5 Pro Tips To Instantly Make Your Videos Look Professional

In today's video, I'll be going over 5 tips that instantly make your videos look more professional.
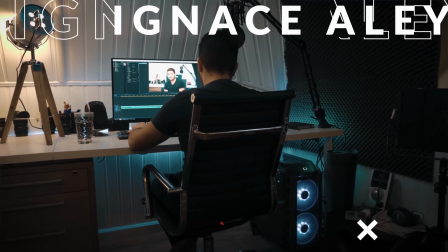Hey, what's up ladies and gentlemen, I'm Ignace Aleya and today it's Tip Trick Tuesday. First of all are the titles you are using within your video. A well-designed title with an elegant typography and smooth animations is a very big deal when it comes to your video intros. The animation doesn't have to be crazy, and if you're not the best at animating, you could also just use a static title.
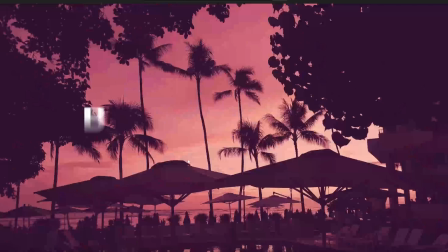39s
A lot of beginners overdo the effects they actually do in their titles to show off everything they have learned in the past week.
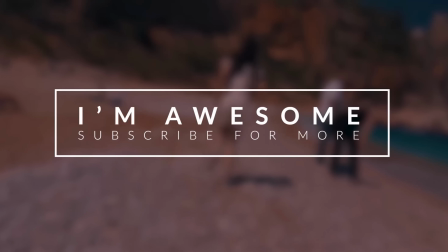46s
But that's usually not what you want. It's the title that should stand out, not your skills. I made a few videos on how to create clean and professional looking titles in Adobe Premiere Pro.
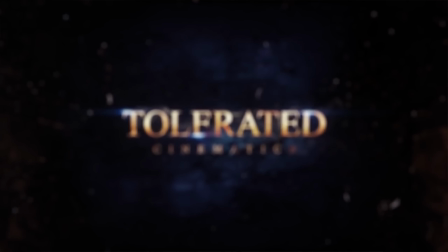57s
I also have a ton of advanced intro title tutorials that I made in Adobe After Effects that you can check out to improve your title game.
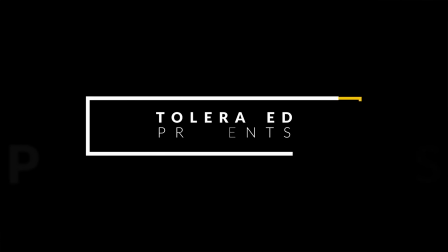64s
I also have a tips video on how to make your title stand out and how to make it pop. Also a really interesting video to watch if you're working a lot with titles. Definitely check them out. All the links will be in the description below. Secondly is the grading you give to your video.
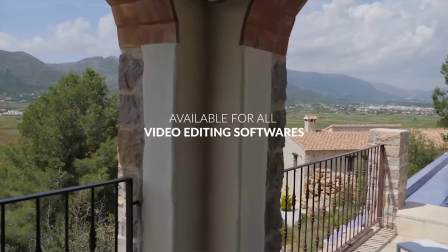80s
Grading doesn't only stylize your video, it gives your video an entire mood or vibe.
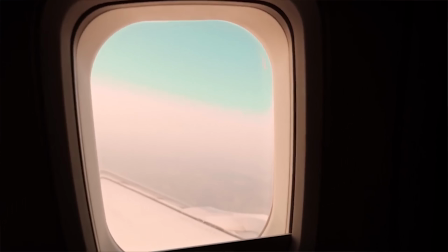85s
It really represents the feeling you want your audience to conceive while they're watching your video.
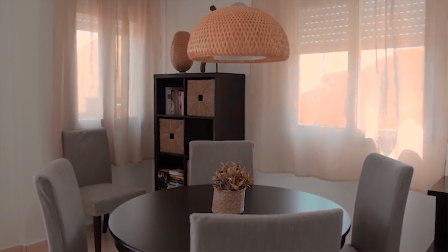91s
Honestly, videos are all about emotions. Making your audience feel a certain way instead of just watching a cool video, that's the main thing that differentiates a professional from an amateur. If you have the skills to make your audience feel something while they're watching your video, you are amazingly talented. This is so important to awaken that little flame of emotion within your audience. Whether it is being sad, whether it's being happy, it doesn't really matter. You just need to kind of accentuate emotions in your video. Color grading also really helps to isolate a certain emotion.
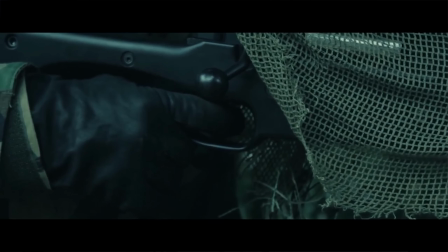133s
When you watch a green cast or bluish kind of grayed video, your audience will most likely feel kind of alone, kind of sad.
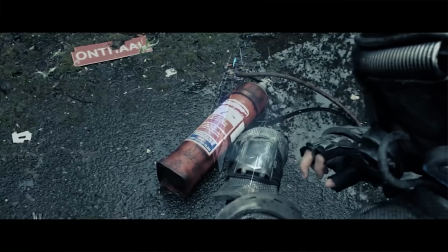142s
Really depends on what kind of video you're trying to make, but these colors are going to make it seem like you're lost.
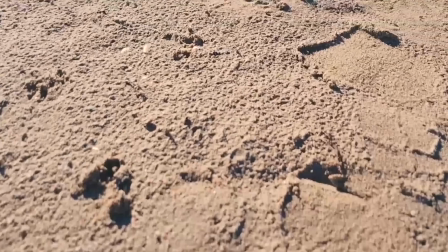150s
When you go for like a warm orange kind of look in your summer type video, for example, you most likely want your audience to feel happy and safe.
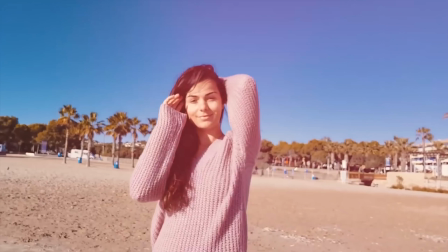158s
So these two colors really make your audience feel a certain way.
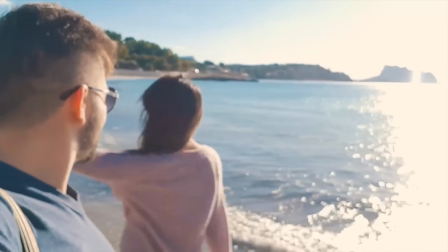164s
If it's a horror movie, if it's a thriller, if you're doing a vlog and you're on a vacation, a travel kind of video, is it raining, is it a bad day that you just had like a bad experience, make the color kind of follow the emotion and the story of your video. If you haven't really experimented with color yet, I highly encourage you to think twice about color. Don't just use it because it looks cool, but start using it when it actually accentuates the mood you're trying to give your video. And I also have a few tutorials on this as well, so check them out with links in the description below. We also have a great LUTs pack which you can actually use to give your videos a mood instantly. These LUTs, you just apply them to your video and instantly get a kind of grade. So we have a bunch of these, link also in the description. And I'm gonna stop saying links in the description, but yeah, you know where to find everything. Third point is sound effects and music. As you all may know, video is a big part of our future. It's used to tell all kinds of stories. The popularity of video is growing rapidly online for advertisement, anything, documentary.
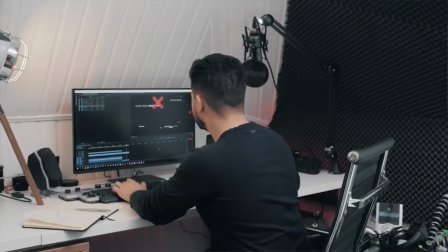230s
You have all kinds of uses for video. The importance of video quality is in this way also very important,
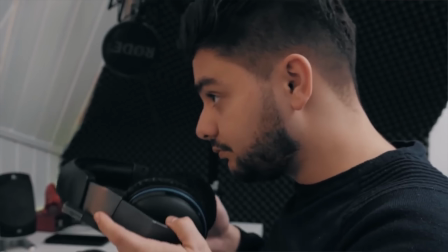238s
but if you combine it with poor audio or sound effects, when you can actually ruin your entire video.